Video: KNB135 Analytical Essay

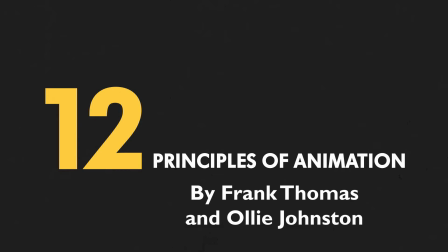The 12 Principles of Animation by Frank Thomas and Ollie Johnston have played a pivotal role in shaping all forms of contemporary animation,
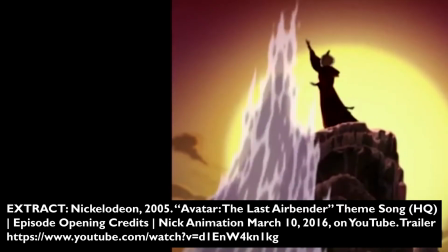from more cartoony 2D animation to the realism of 3D motion capture,
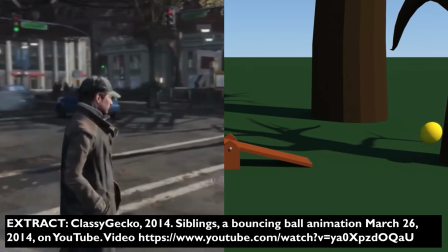from object animation to facial and body movements on characters.
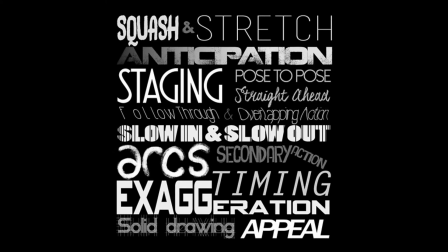It's paramount that all animators know and utilize these principles in creating animation with the highest degree of polish. One such technique, squash and stretch, helps in emphasizing the weight, speed, momentum, and mass of a character or object in an animation.
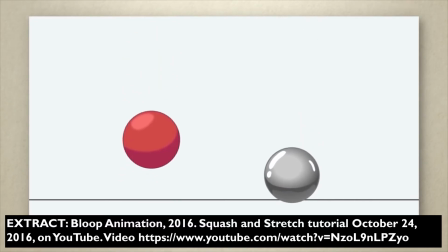The greater the amount applied, the softer, more flexible an object may appear, and vice versa.
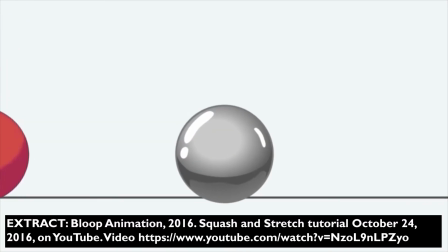Less will make an object appear stiffer and more rigid.
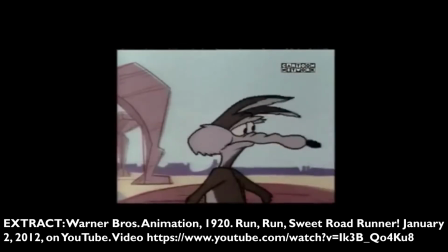It can also be used to emphasize realism, or lack thereof, in character animation containing facial expressions and general movements. Another way of emphasizing movements in animation is to show anticipation,
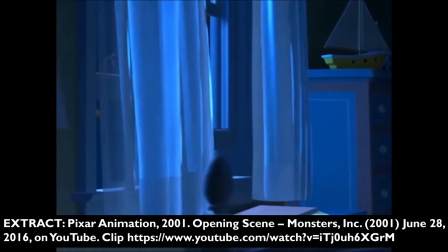preparing the audience for a major upcoming action and making an object or character's actions appear more realistic.
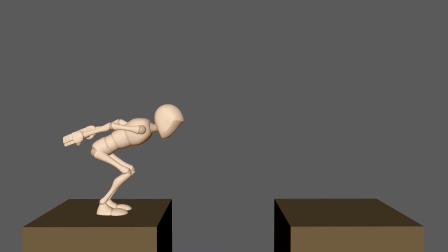For example, a character crouching down before a jump, or the compression of the eyelids before opening them in a surprised fashion.
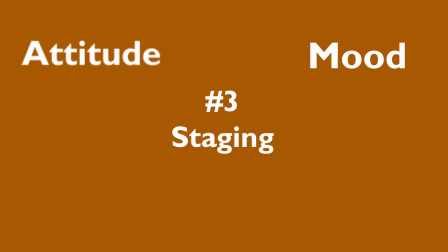Staging. Communicating to the audience an attitude, mood, reaction, or idea by directing the audience's attention to a clear,
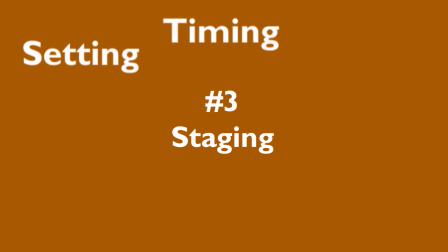defined point by setting, timing, acting, camera angles, and shots.
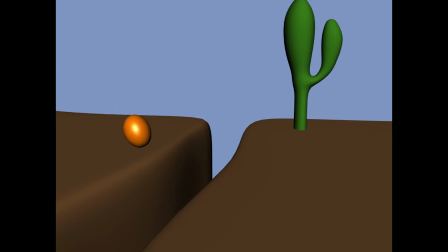If it is the shot's focal character or object that is entering on screen, the framing should be constructed to clearly draw the viewer's eye to that character as he enters.
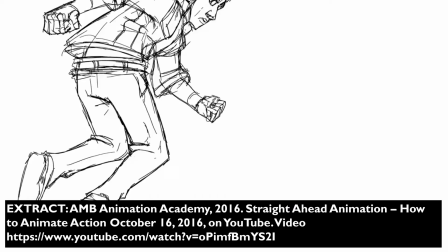There are two ways to handle animation: straight ahead, which involves drawing frame by frame from start to finish, or pose to pose, drawing the beginning and end frames with various breakdowns, in-betweens, and key poses.
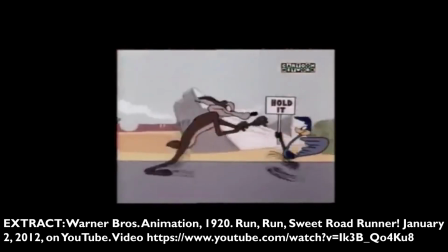When objects, characters, or a general mass comes to a standstill after being in motion, different parts of the object or character will stop at various rates.
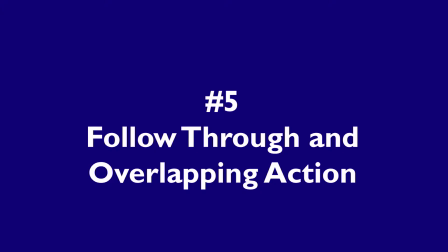This technique is called follow-through and overlapping action. A pendulum swinging, for instance. Whilst the body or main mass may reach its destination first, the connecting sections take more time to reach the same spot.
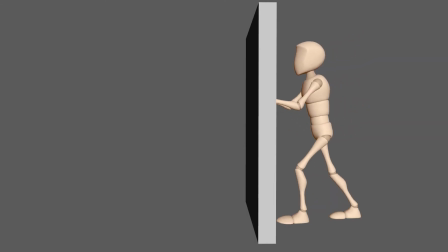When a character is pushing a large object, the object will initially move slowly, have a high number of frames,
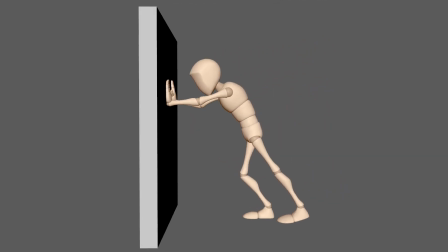gain acceleration or momentum, containing fewer frames, and then slow down again as the character loses strength,
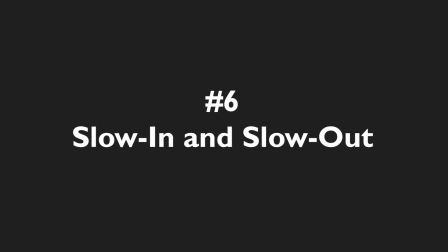have a high number of frames again. This process is called slow out and slow in. Arcs assist the fluidity of an action by adhering to the laws of physics.
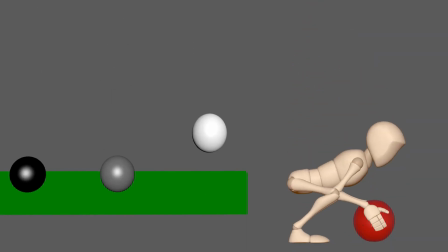A simple bounce or body movement will almost always follow some form of an arc or a slightly circular path.
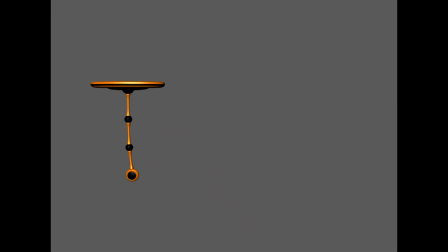A pendulum swinging is, again, a great example of this pattern, utilizing this trajectory.
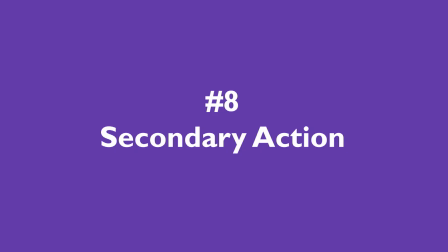Adding a secondary action can often enrich, support, or emphasize the main action within the scene.
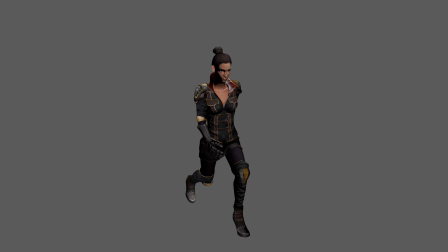The swinging of a character's arms, for example, whilst the emphasis is on the body or legs, the swinging arms assist in creating an animation that feels lively.
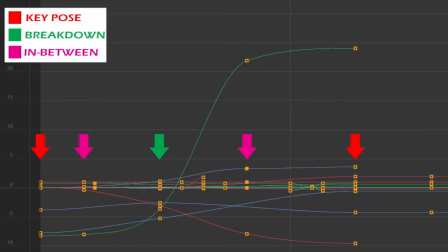Every animation consists of several drawings or frames, which, in turn, translate to the speed of that action or scene.
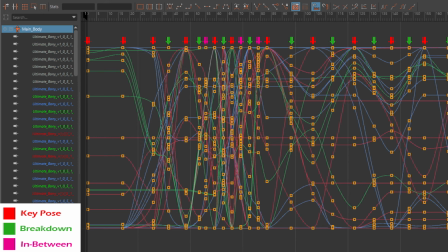This is the animation principle of timing.
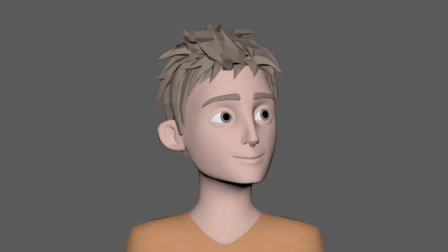Essentially, the more frames between poses creates a more slow and smooth action, while fewer frames makes the action more crisp and faster.
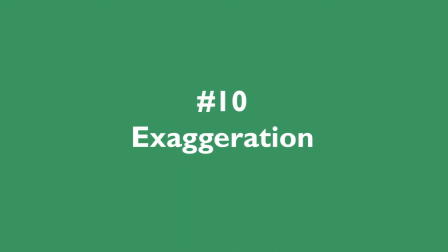As defined by Disney, exaggeration helps in remaining true to reality, just presenting it in a wilder, more extreme form.
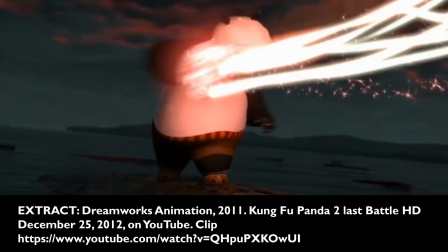The amount of exaggeration employed depends on if the animator is seeking realism or a particular style.
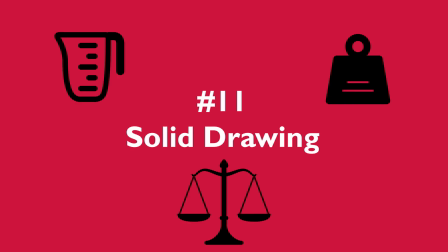Solid drawing is about making sure that volume, weight, and balance are all fully considered and then implemented when animating in 3 dimensions.
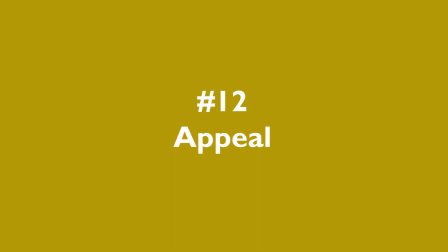Characters need to be visually appealing, embodying charismatic aspects that the audience can like.
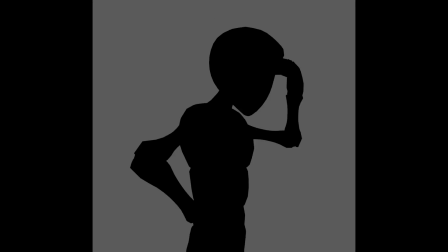This includes having an easy-to-read design, solid drawing, and a personality.
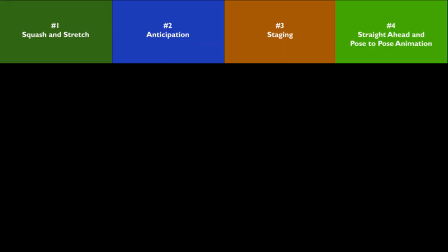Squash and stretch, anticipation, staging, straight ahead and pose-to-pose animation, follow-through and overlapping action,
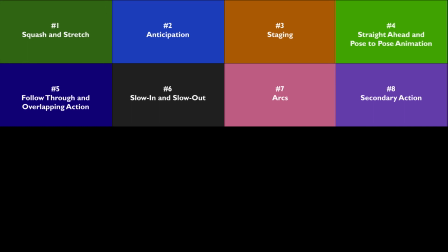slow in and slow out, arcs, secondary action, timing, exaggeration, solid drawing, and appeal.
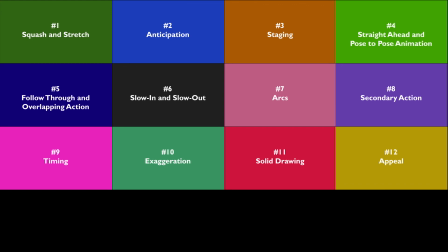Animation was forever changed with the introduction of these 12 principles of animation.
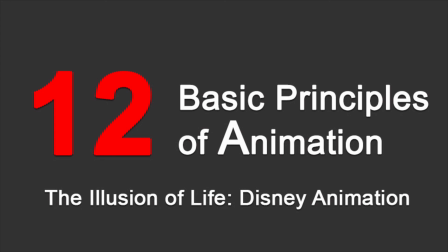The successful implementation of these techniques creates a more fluid, dynamic motion and movement in all forms of animation.